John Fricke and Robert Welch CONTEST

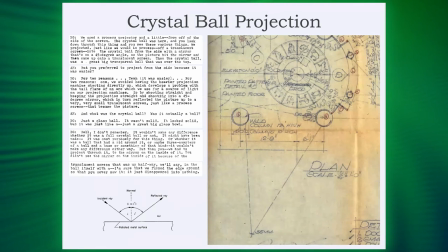And this is an old technique called Pepper's Ghost. Like we've all gone to haunted houses and somebody appears and we know it's just a reflection of something and somebody off to the side. We're going to use Pepper's Ghost. So we have this idea of incident and reflection. And inside the crystal ball, we will put this little film in there.
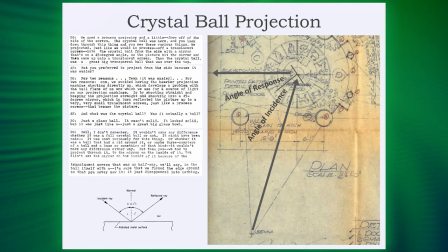And it's a translucent film. It's like it's almost like a half mirror of sorts.
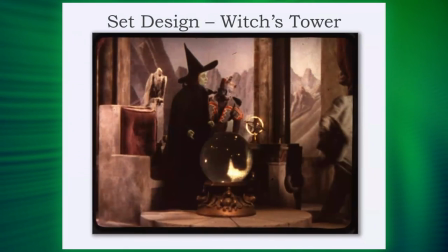And it's just enough to get the reflection going. And you can actually see right here where their testing is. And this gentleman is going across. where they've got the projector pointed at this and that angle of incidence response is coming back at us.
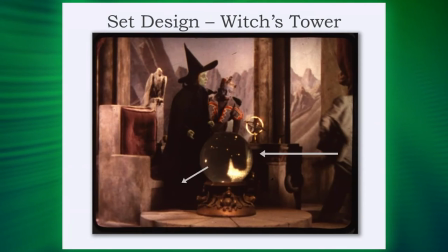So the response, that angle of response is where the camera is, okay? So that's what that is.
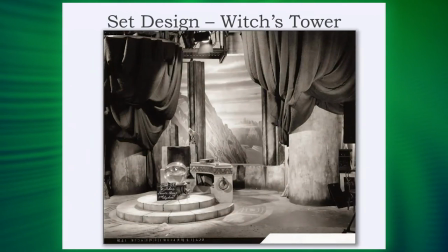Now you can see the film just barely in here where you're going from the angle of incidence to response right in there. So anything you shoot here goes here and it bounces back. And we set the lens such that it was only gonna project on that. The flub on this is, as you watch the rear of this and the dice itself, you'll see that glow too.
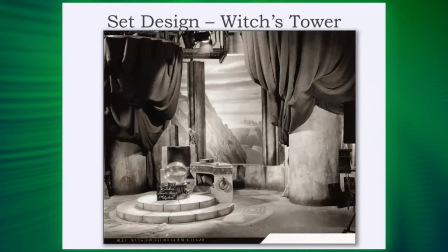You'll see some of the imagery there because it bleeds out a bit. And remember, like Pepper's Ghost, you can have some of that that goes through the film, the film that's in the glass, okay?
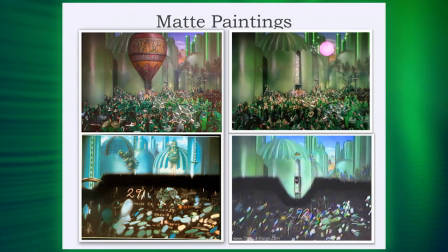So let's get to matte paintings, and I'll finish with matte paintings, okay?
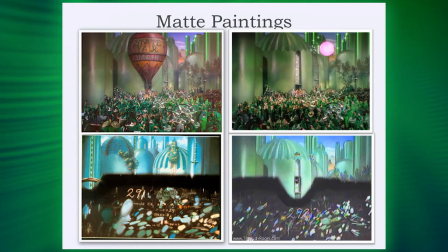So there was a lot of matte paintings, and matte paintings were only about sometimes three feet wide and maybe two and a half feet tall. They weren't that big, but they were used a lot, a lot to put people into places or extend a set that you wouldn't normally.
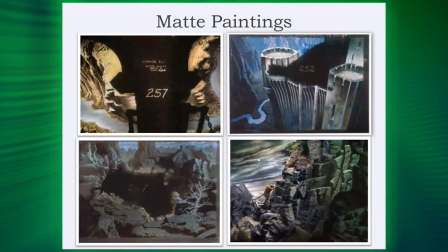And so you've seen a lot of these before. Some were used, some weren't, and some that you may not have realized that was a matte painting.
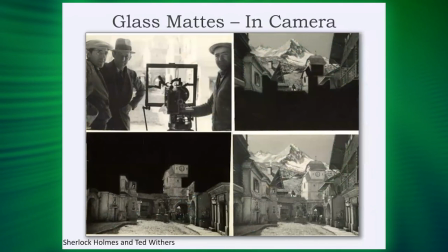Like, for example, so what's a matte painting? Let me break that down. Matte painting was invented way back in the Charlie Chaplin days, and what they used to do is take a piece of glass, put it in front of the camera.
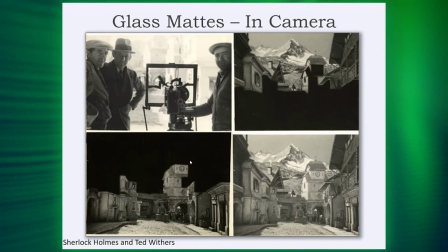They would matte out or black out a certain area, roll back the tape,
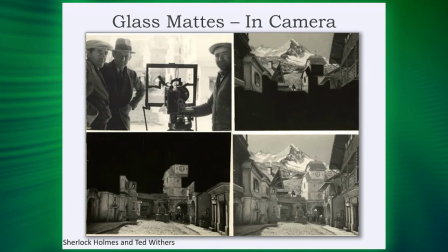and then film the top portions of it. you composite those two on the same piece of film you project it twice because it's blacked out it didn't get exposed and therefore you go like that now so it's it actually
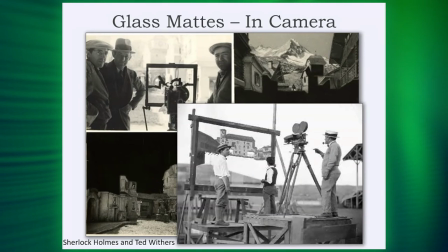is combining those two things and sometimes it's farther away now by the way just a bit of trivia um you know who james cameron is jim cameron
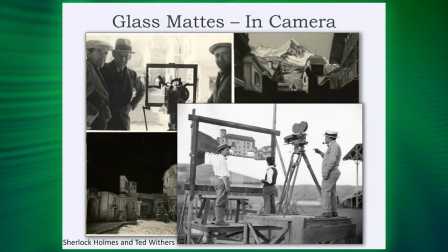he started off as a matte painter so yeah yeah that's how he started off he was just a painter and a matte painter and yeah that's so he would do things like this on glass Yes. So, and so can you do this yourself?
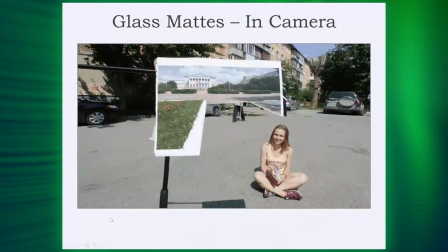Absolutely. You could make this very easy. It's not that hard. You can put yourself in different locations very easily.
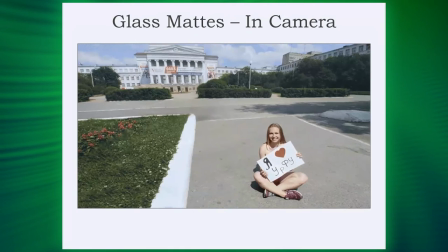If you just think, you know, outside the box of where do you want to be today?
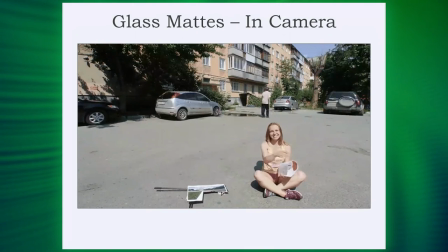You could be in the Wizard of Oz, you could be in the Land of Oz, you could be anywhere you want to, just by coming up with something practical, and it doesn't take much work.
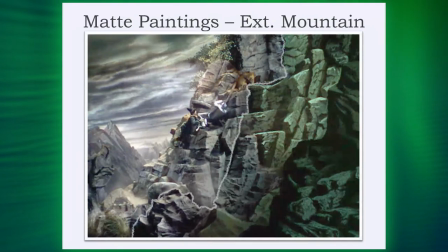It's kind of fun, huh? the ones that are matte paintings, which are really, you know, not well known, which is just this green area as the troop or actually the B team, if you will,
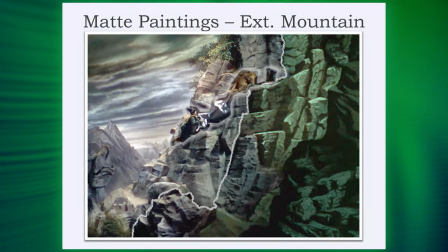are basically going up, scammering up the side of the mountain to get to the castle itself, which is Castle.
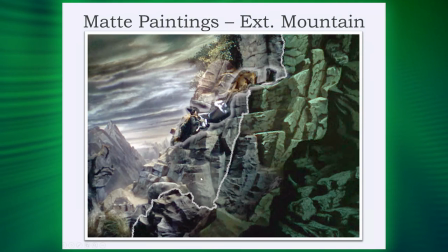So this right here is where the matte painting line is. And if you look closely at it, you'll see the dust not come over this area. You'll see the dust as they're climbing to basically go behind this area here.
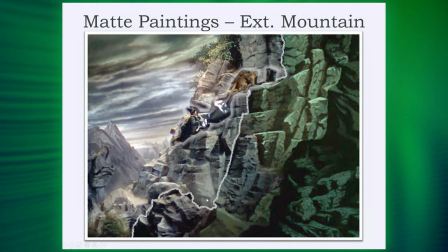So it reveals itself if you're looking very carefully, but that's one of the matte paintings that really wasn't well known.
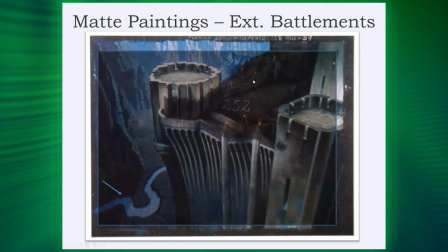This one is definitely known, this exterior battlements one. Now we have this battlements area, but to make this area here work well, basically this river look really good is we'll put pinholes in here, little tiny pinholes.
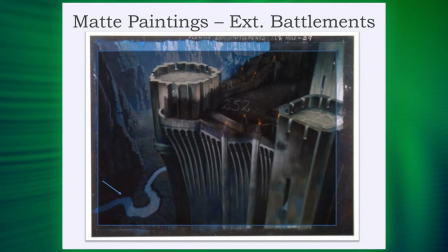And remember back in the day when we used to have Christmas tinsel. Remember Christmas tinsel? And we spent, we put Christmas tinsel behind this to make it look like the water shimmering. So you take a matte painting, split some things in there, and you've got shimmering, shimmering light, and it makes it look like a river.
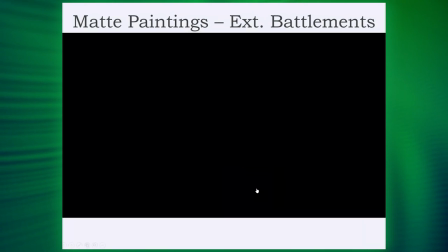So how does that look? Well, we've got the practical set, and see if this will play out here.